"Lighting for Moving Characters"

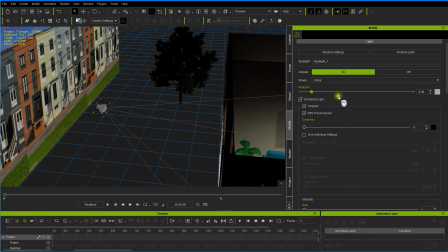744s
If you want a sun kind of look to there, let's see here. We can
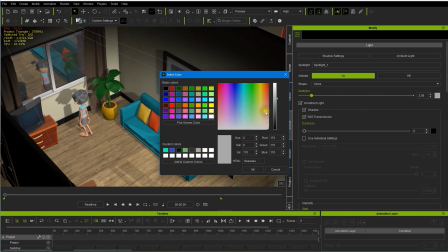753s
adjust that color. Sun. Or if it was an evening, we'd go bluer, but if it's a sunny day, let's just give it a little bit of warmth. So it's got a nice sunny glow. And for now.
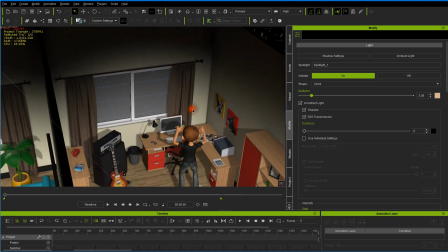772s
So let's go ahead and think about doing the same thing for the young man's room.
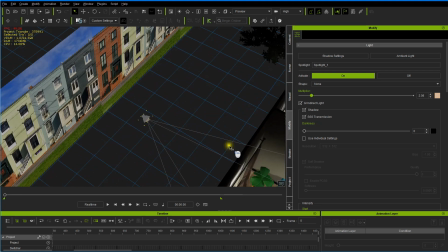778s
We'll duplicate this light by, how do we do that?
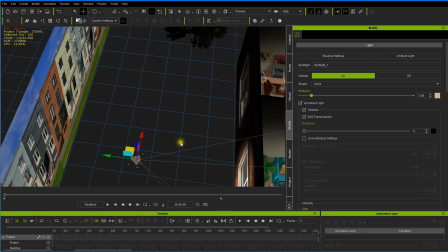783s
We click on it, let's bring up our tool, and we hold down the control key
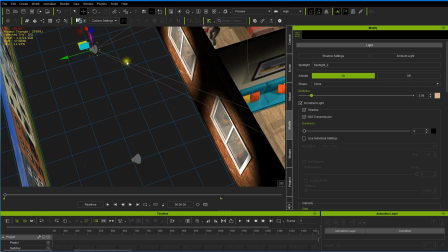790s
and drag, and now we have light that room.
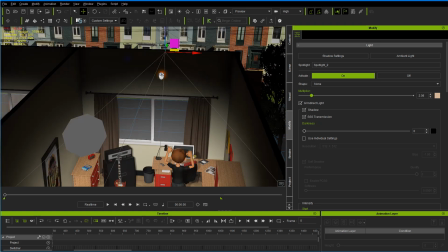795s
And now we need to do the same thing on our window texture.
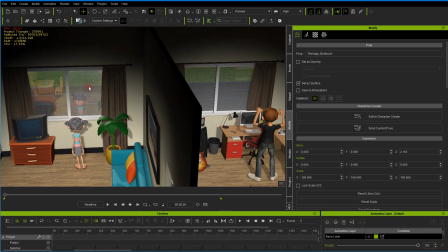799s
So what we can do is go back over here and click on the window texture for that wall, and there's the reflection surface.
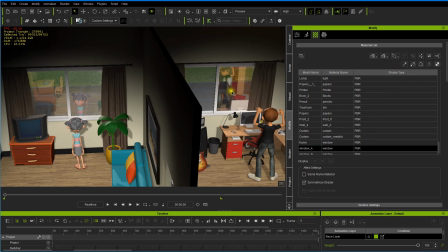815s
Paint tool. Oops, don't do that. There we go.
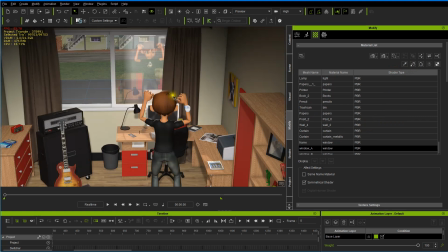820s
Let's see, I did it. I think that's all I need to do. Or do we? I think that's the same texture.
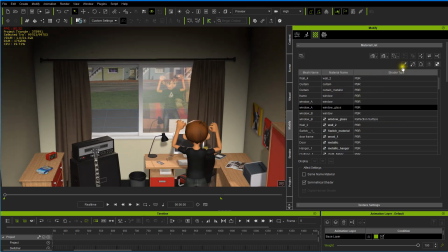831s
Let's see. Not.
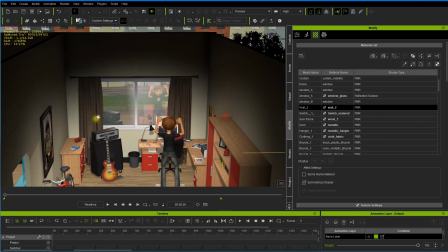836s
There we go. Okay. Both windows. And did we do that for the other as well?
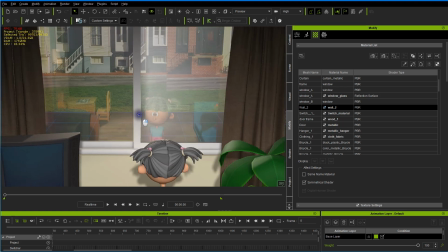844s
Both those, yeah. They seem to be reflecting both just fine. Okay, very good.
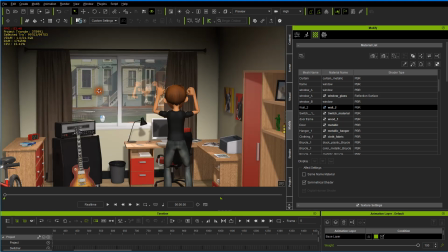849s
So now both windows are reflecting. We now have light in the room.
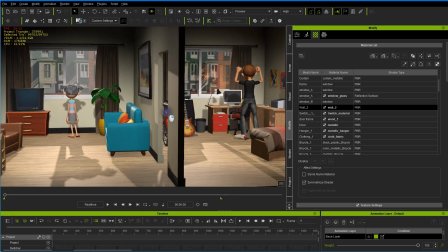855s
And let's see now how our characters do as they walk from room to room.
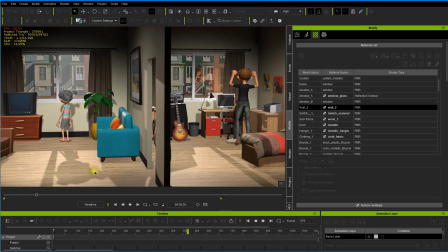867s
You've given it a little more light. Here, let's see if she comes out of there.
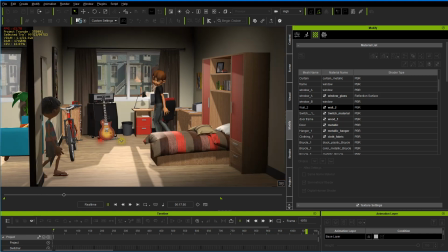877s
Okay, she's lit well there. Goes into a little shadow there.
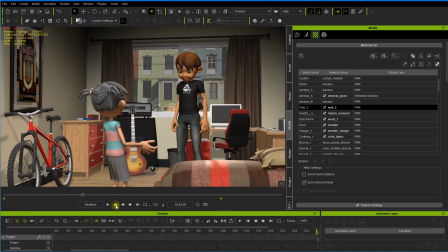883s
Okay. All right, let's take a look now. I've added some cameras. So let's take a look at shoulder.
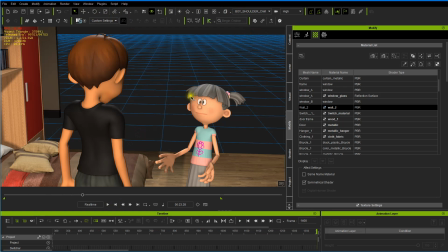893s
Boy, okay. She's lit nicely. Look at shoulder. Girl. Okay.
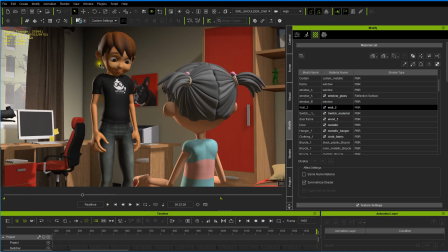901s
Now, the other lighting tool, notice, I mean, if you don't like a lot of dark shadows here, we can play with some things.
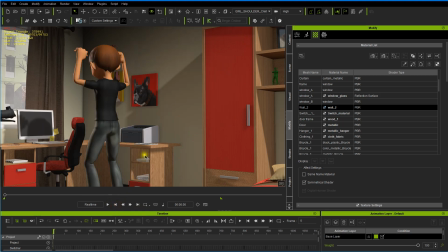910s
And let's go back and look at
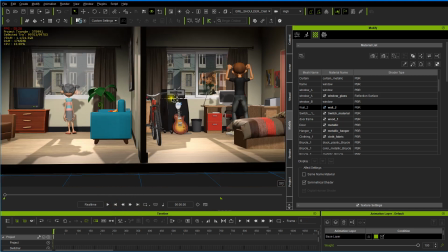917s
bringing up our
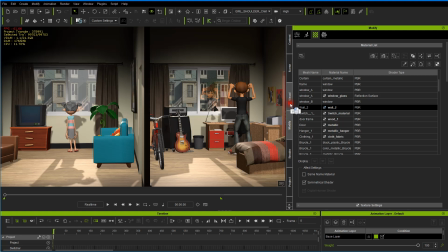922s
image-based lighting settings. Let's see here. Let's come over here. Okay, now notice, remember we turned that off. Our image-based lighting, which was the standard image that you can change that image.
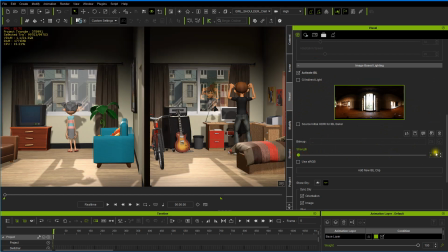939s
Notice what happens. It brings up a lot of light, and if I use image-based lighting, I usually go 1 or 2 maybe.
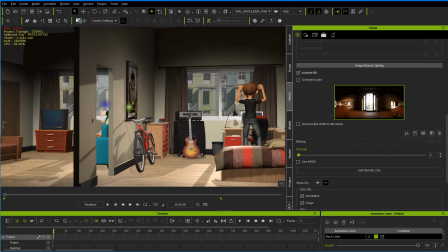947s
I don't like it to be too flat, but as you say,
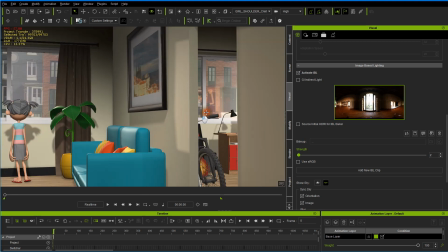953s
if you're depending on the mood, comedy mood, everything's kind of warmly, brightly lit, not heavy shadows.
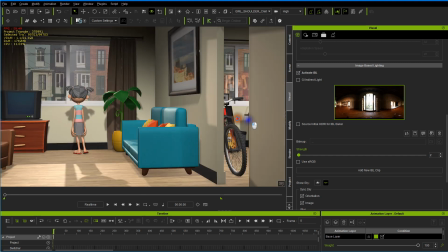962s
So that's one way of doing it. And let's go back to this scene now and just see what we've got here.
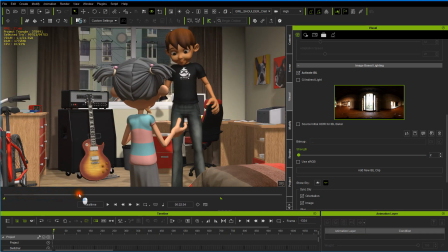971s
That we brought up.
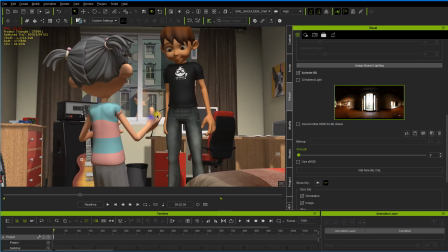976s
Okay, not too bad.
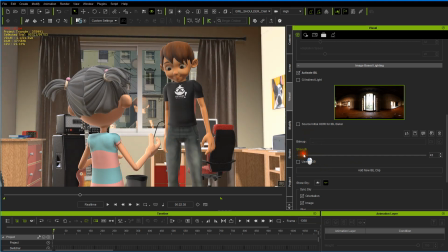978s
But as I say, I usually don't like to do too much of this because once again it washes out walls and things.
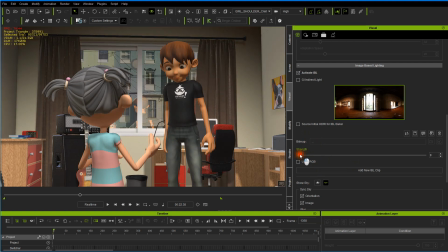987s
I just don't like that very much.
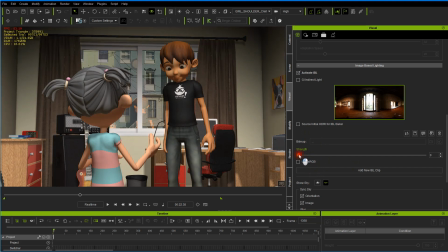991s
So I keep that to a minimum, and we had it on 2, I think. Now the other option you have is as long as we are in, and this is important, you want to be sure
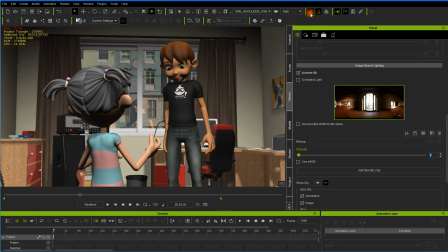1004s
you have these icons turned on, because that will give you the ideal look hereafter with image-based lighting.
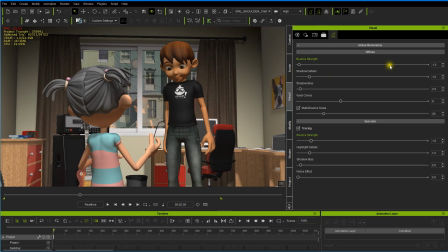1013s
The other thing we have is the bounce strings, and this is adjustable, and light will be bouncing off of surfaces.
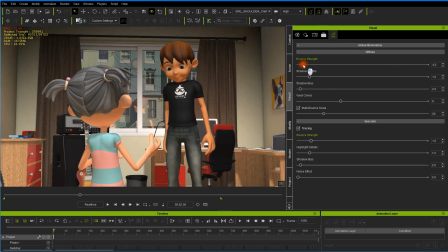1022s
And once again, I don't like to use a lot of this, but if you want a little bit more, then you can do that.
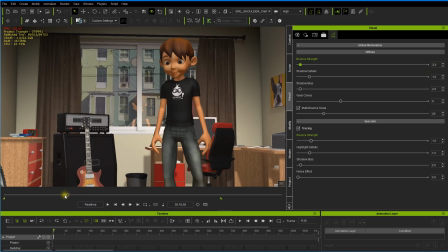1034s
Now it is keyframeable, so you notice you need to go back and set that at the beginning because it will be animating. But that's something you might want to think about doing, is using the bounce strength.
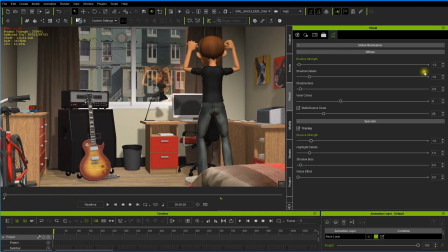1052s
And we had it set to 2.2, so let's go back to the beginning and set it to 2.2 as well, so it won't be animating on us. And that might be good to have a little more bounce light coming off, and that will ease up the shadows.
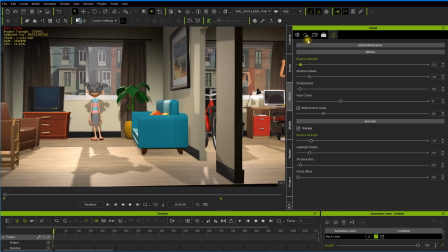1071s
Now obviously the other way to ease up the shadow is to go into shadows and take the strengths down.
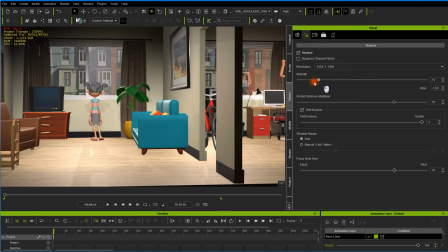1080s
But as I say, I just think it gives the scene more of a dimensional quality if you have some shadows. You may not want them deep, deep, deep, but you want them to have a little bit, so it gives the characters a 3-dimensional feel.
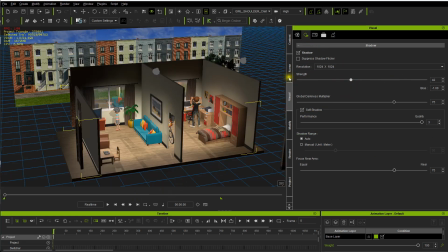1097s
Okay, let's come up with a completely different lighting scheme, trying some other options we have in iClone.
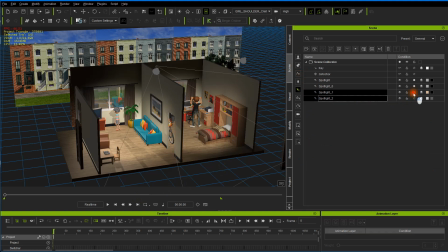1105s
Let's just, for now, we'll just turn off our spotlights, leave everything
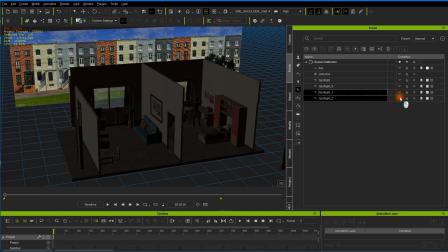1115s
else like it is. So let's go ahead and also turn off our image-based lighting for now.
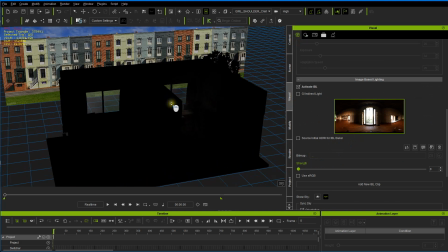1126s
Let's look at another option we have for lighting in iClone,
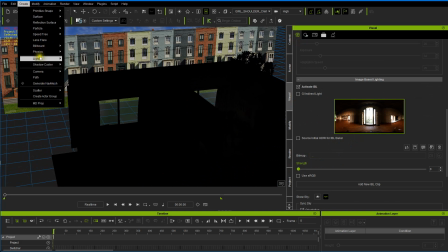1130s
and that is an emissive plane. You got ovals, rounds, squares. Let's try an oval,
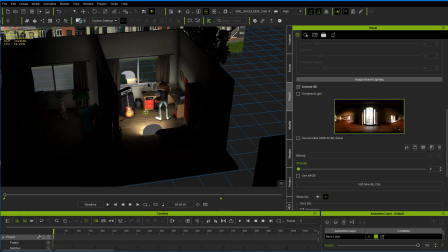1144s
and let's see what happens with an oval using this type of lighting.
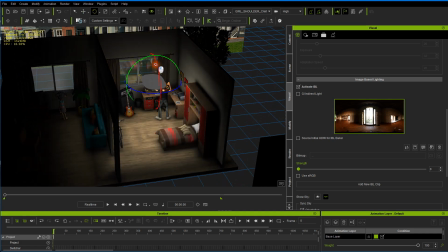1154s
Let's rotate that on. Give us a ceiling lighting coming from the top,
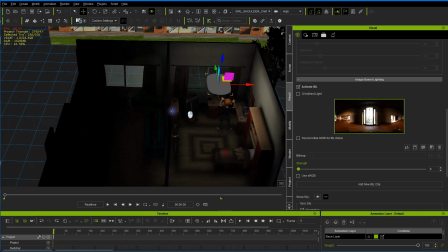1161s
and let's go over here to our first room.
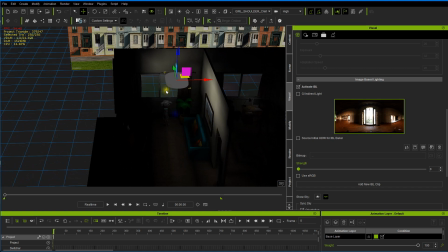1166s
Play with it a little bit, see if we can utilize it in any way. I'm going to enlarge size a bit
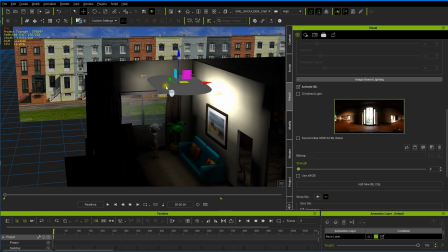1175s
and just see if there's anything we can get with this type of lighting.
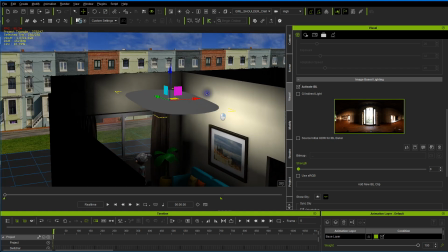1181s
Maybe yes, maybe no.
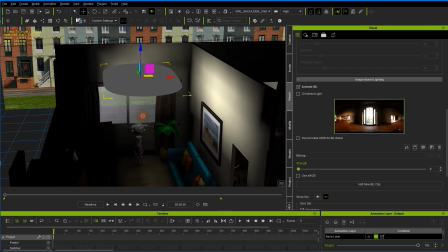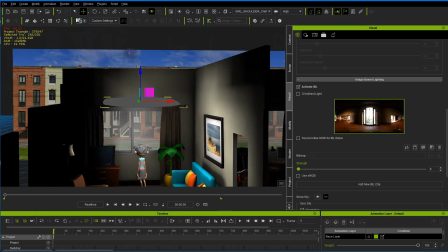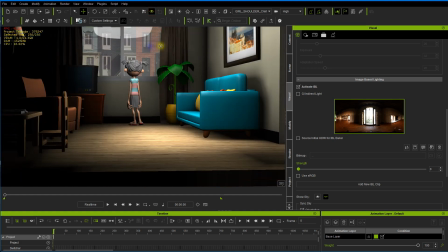1193s
Gives us a very soft light.
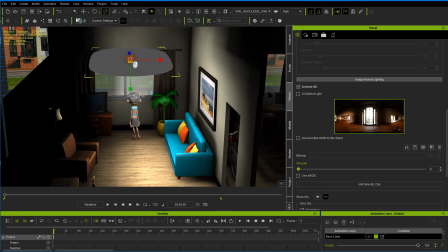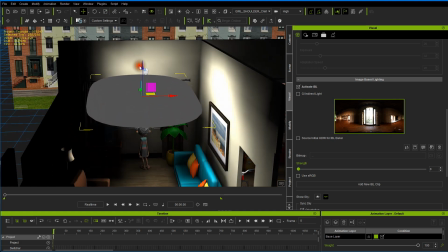1203s
and a little tricky to control. This is what happens with diffused light.
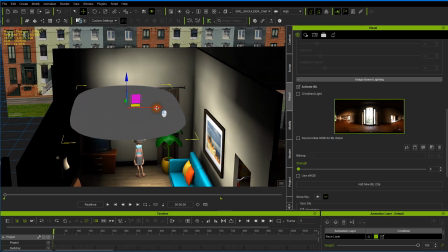1210s
It's pretty much going everywhere, and it's a little hard to contain, as it were.
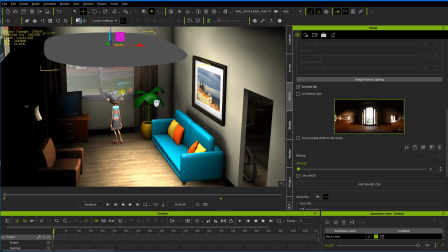1218s
And there are some unique controls for it. Now notice it's probably not helping us here.
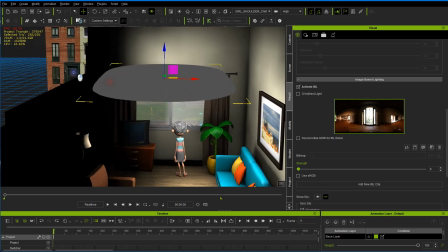1225s
We still may need to use the spotlight for the sun, which would be much more appropriate most of the time.
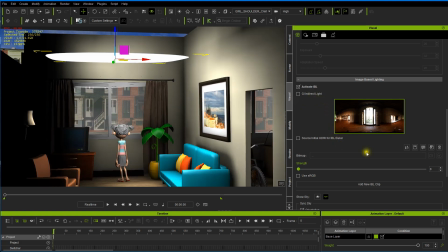1234s
So let's look at this.